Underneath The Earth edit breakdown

Because without it, yeah, again, this is where I put the color balance one. It was way too warm, way too bright. So he really just kind of brought out the true colours. It really did look like that. And yet again, it may not look nice. And there's some cases where I felt like I should just be like, just leave it. And that's not true colours, but what do I want to do?
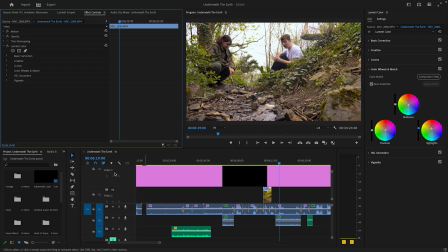49:45 Ruin the image? But yet again, I knew I could bring this out in the colour grade, which I believe I did.
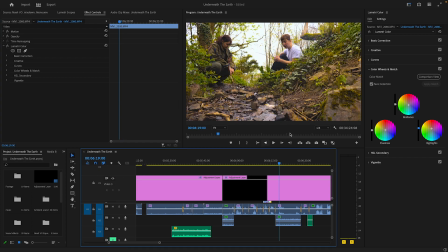49:52 Yeah. Still great skies, but it's just got that warmness in it now, and it doesn't feel stupidly unnatural.
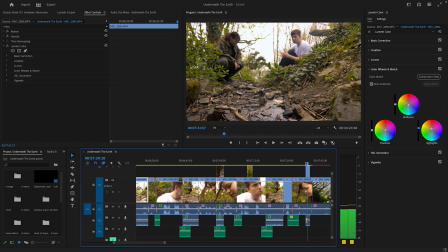49:58 But anyway, I digress. Yeah. Yeah, again, it was a lot harder to color correct for some reason.
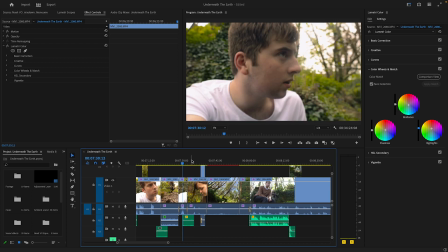50:06 Like, his face was fine to color correct. I couldn't get her color correction right.
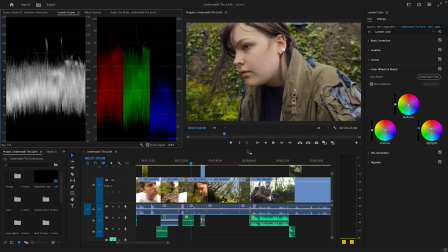50:11 Her lumetri scopes were just completely whacked. I mean, look, I had to really move it around. And if you go to here, I had to move all that around just to get it right, because it really was just not in the right places.
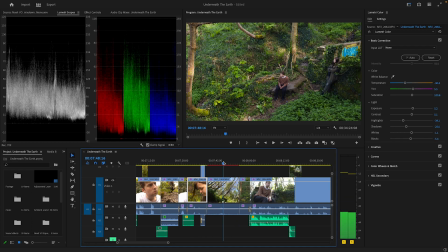50:25 It was a bit of a nightmare. I added the warp stabilizer here because, oh shit, I can't swear.
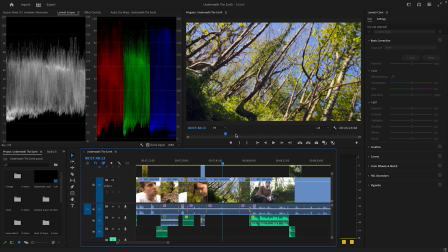50:32 Added the warp stabilizer here just to kind of smooth out the shot, and actually I think it actually adds to it pretty well.
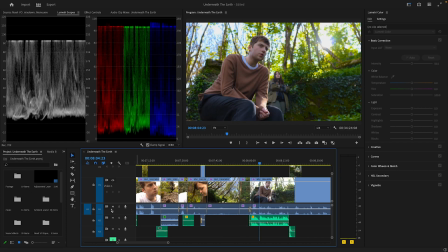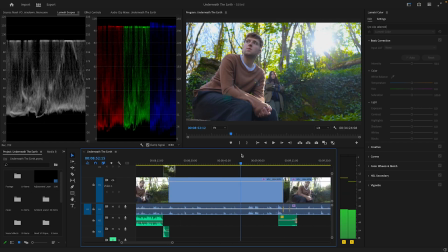50:49 So this shot was a lot easier to color correct. Wasn't much to it really.
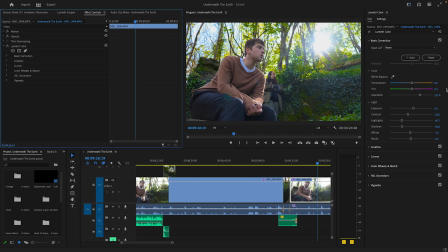50:55 Yeah, again, it's just kind of, you go through it, you press the auto button, you move around stuff. See, the color balance was quite correct already.
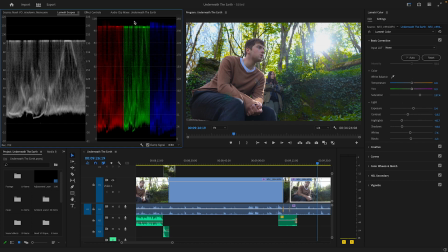51:02 I really didn't have to do much. It was just kind of more light preference stuff with and without.
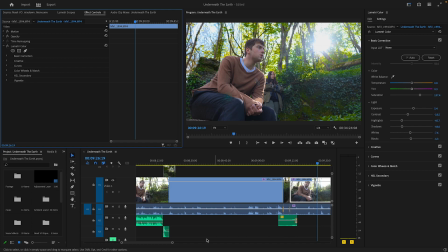51:08 It's just a lot more washed out, but that just really brings in a lot of the light and like the shadow and the detail into it.
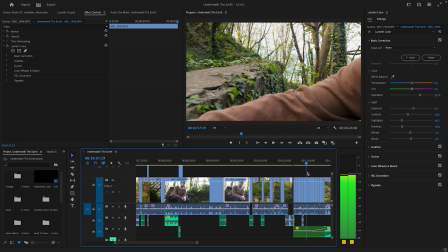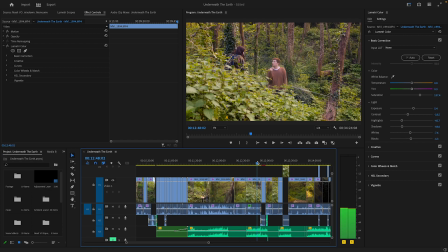51:21 And because this was filmed in the same day, like within the same kind of like time frame, the color correction was quite similar. Yeah, again, there is very few times you can copy and paste color correction. If it's the same shot, for example, this shot is the same shot as this one, right? It's the same angle. You can just copy and paste the color correction over to the other one.
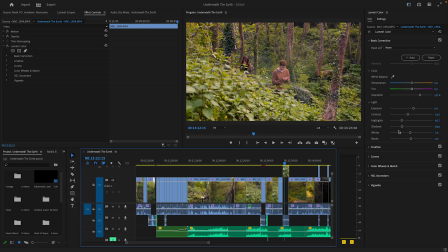51:39 It's not a big issue. Always double check it. Always have a look at it, just in case. But 95% of the time, you can just copy and paste it if it's the exact same shot.
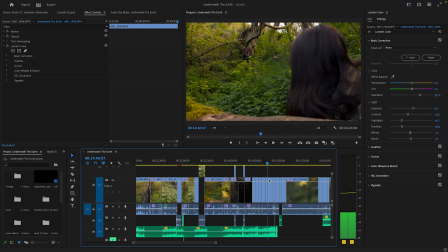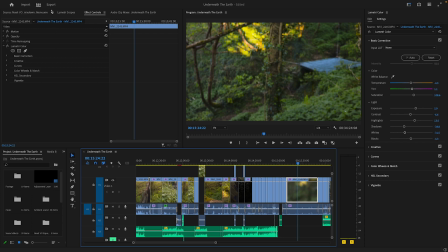51:55 So the second fight, I mean, yeah, again, wow, with it just brings in, it just unwashes it out and just brings in, and it's not as simple as doing the saturation, not whatsoever. I mean, if I reset this right, and I just put the saturation up, it just doesn't do the same thing as having it like that.
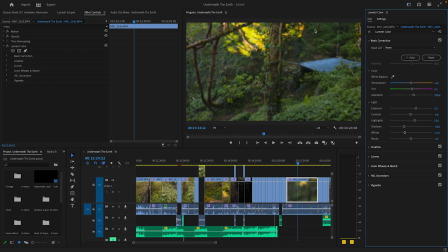52:14 That brings the highlights out. It's just, there really is a difference between it.
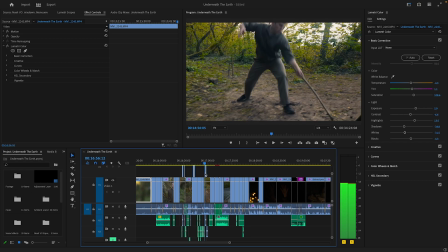52:21 This is one of the tricky scenes. Issue is, for some godforsaken reason, right,
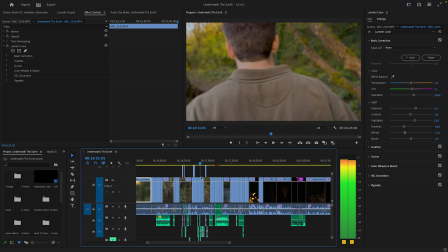52:28 two of the shots were so incredibly warm.
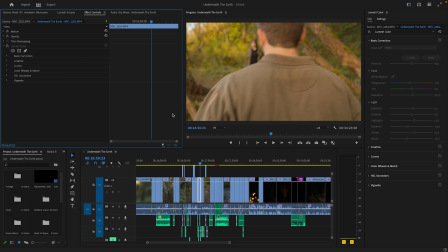52:32 Like this shot here, right, oh my goodness, the sun just decided to come out for some reason and completely affect the image, so I had to really go in there and just drag so much around.
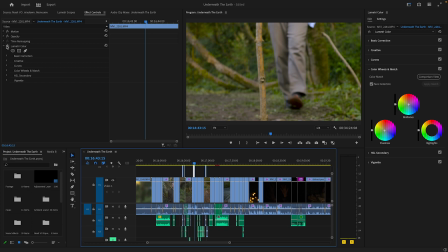52:46 Same with this shot here. This shot was, yeah, again, so sunny and warm, and I just had to move it around a lot to fix it. Literally had to slam the temperature down, and even then it doesn't work properly, but I just couldn't do anything else.
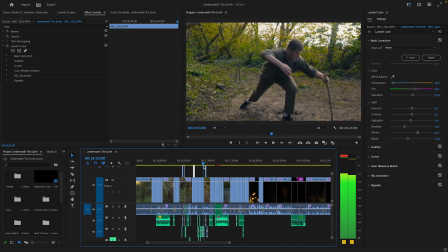52:58 And that is, I don't know why that happened for only two shots. I think the sun just must have come out for those two shots.
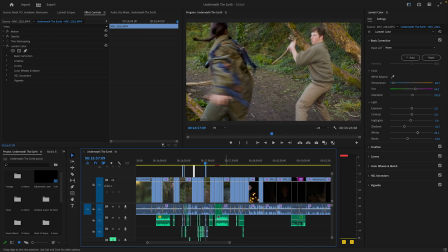53:04 But that was a very tricky time. I spent a lot of time in this fight trying to correct the colours.
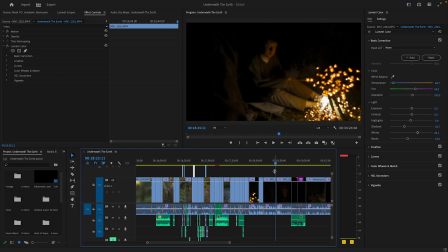53:11 When it came to the nighttime scenes, very similar story to, actually no, it's not a similar story, sorry.
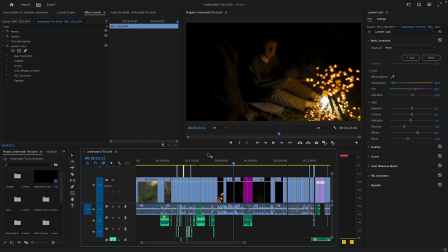53:26 Because it was so dark, a lot of it was about the colour balance. The colour balance was fine. I just put a bit of the warmness in. But it was more just kind of the highlights and the shadows and the blacks especially.
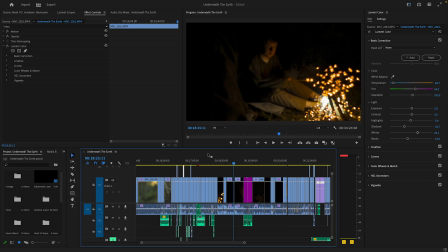53:37 Because when you adjust the blacks, it's how black your blacks. If you, for example, in this shot, put the blacks up, it ruins the blacks, right?
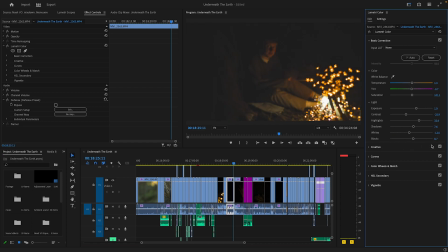53:46 Makes it very wide out. But if you put too much, then the blacks are too black. So it's about getting that kind of like bit where the blacks are black, but it's not overtaking the image.
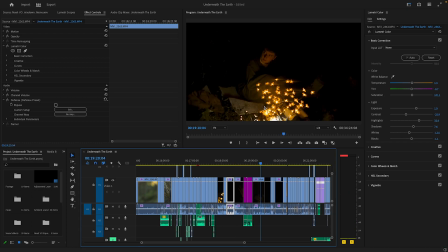53:57 Now I had an issue here where he left the screenplay in it, so I tried to do a mask and it didn't work. So, whoopsie. I don't know if I mentioned it earlier. I can't remember.
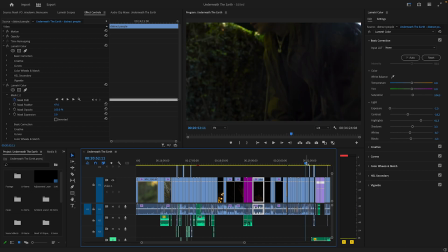54:11 These shots are pretty simple again. It was a very normal day, and the white balance was actually correct for once, so I did not have to tamper too much with the color balance. Thank God. It was just, yet again, more light. How do I want the light to look? I put the exposure up for these shots because it was inside, so it was just a bit hard to see it. Now the slow-mo scenes are different.
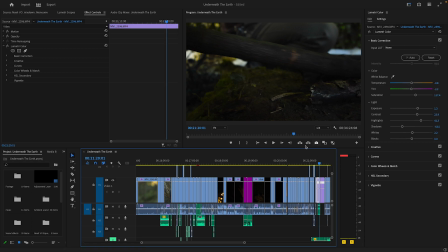54:30 Like when you shoot them, they are different quality, so you do have to do a bit more work. And they don't look the exact.
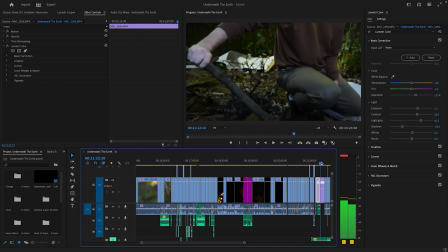54:36 I mean, they're pretty close, but they don't look the exact same.
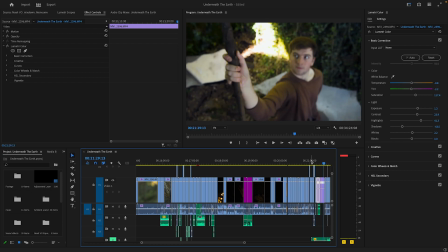54:42 But honestly, I don't think it does that much to ruin it. I think it actually kind of like makes it feel like it's intense slow-mo scene. Kind of makes it stand out a bit, and I don't mind that. It's about seeing the positives and the negatives, you know. Yeah.
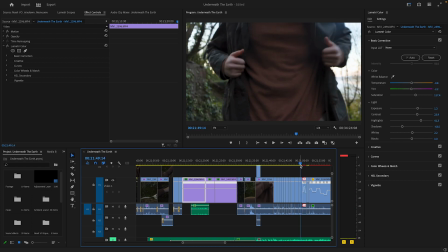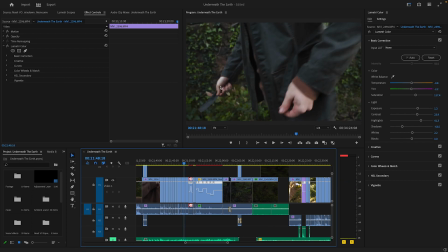55:07 Again, this is a very grey scene just because it's sunny. Not sunny, sorry. The clouds are over, so can't do much about it. Just keep it nice and simple. Keep it nice and simple. The final fight was a bit tricky.
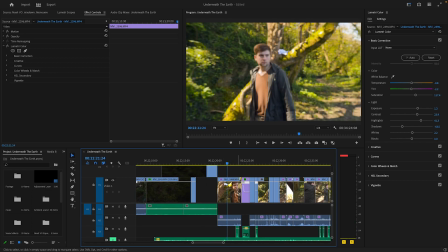55:23 I'm trying to remember why. I don't know why, but just these shots were, even now, I don't even think that they are equal. They don't feel equal. They just don't feel right. That's without it. That's with. There's just something off, and I can't get it.
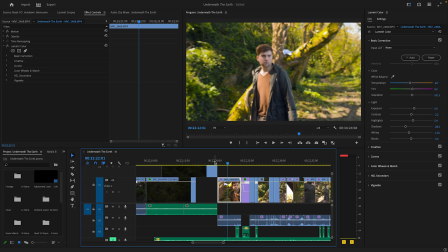55:37 This is probably the longest sequence I spent color correcting, and I could never, ever seem to get it right. And
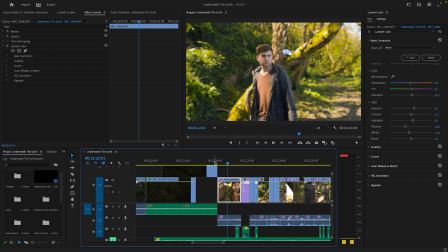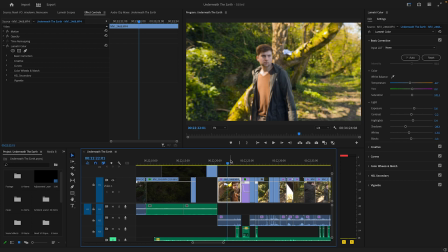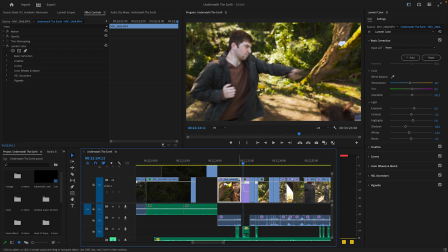56:22 yeah, it was tricky, especially this shot. I could not color correct this shot for life to make it look the same as the others. That's without it. That's with. It was really difficult to even get it to look like this, but I'm just gonna stick with things. I can't do anything else.
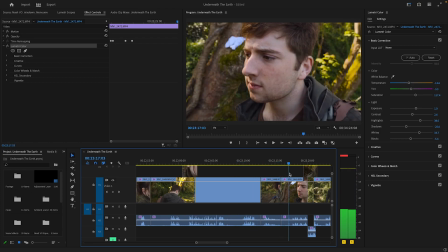56:38 Yeah, again, it was fine, and all these shots, because they're in the exact same light, it was just color correcting them again to be similar.
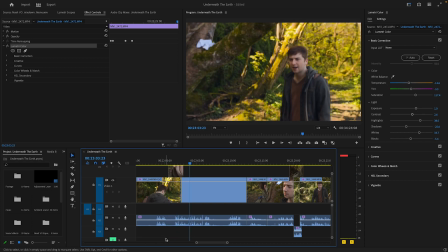56:43 I did have a bit of issue. I went back through this a second time because some of the shots were a bit more warmer than others, so I did have to go back through it again to just kind of redo that. But that was the thing. It was always a process. I did a whole color correction pass, but a lot of the time when I was doing other stuff, sometimes I just decided, hey, that doesn't look right, and I just changed it.
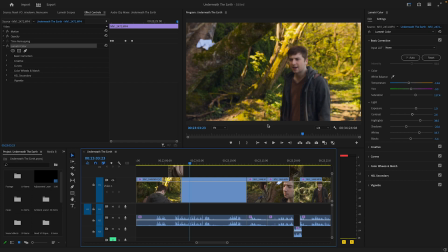57:01 Even when I was doing the audio, sometimes I'd be like, hey, that doesn't look right. And that was throughout the entire thing. Even until the last day before I exported it, there was times where I was like, no, I'm just going to change that a bit.
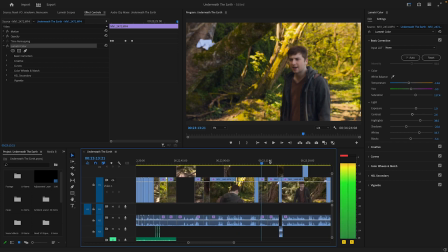57:10 It is just about doing it in bulk and then going back over it over time.
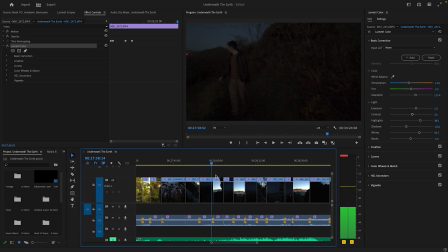57:19 To color correct these, it was interesting.
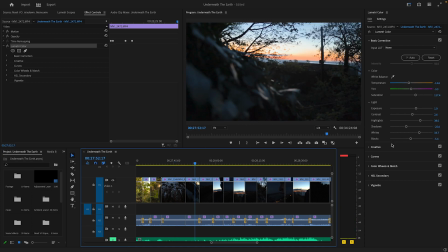57:25 So I just made this a bit brighter. These shots, I isolated the orange of the sky
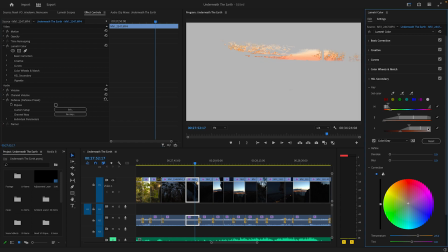57:33 to make it more orange, really. See here, you can isolate certain colors to then, just put up and down if you want to. For example, here, if I could just slap it down, I can make it completely blue.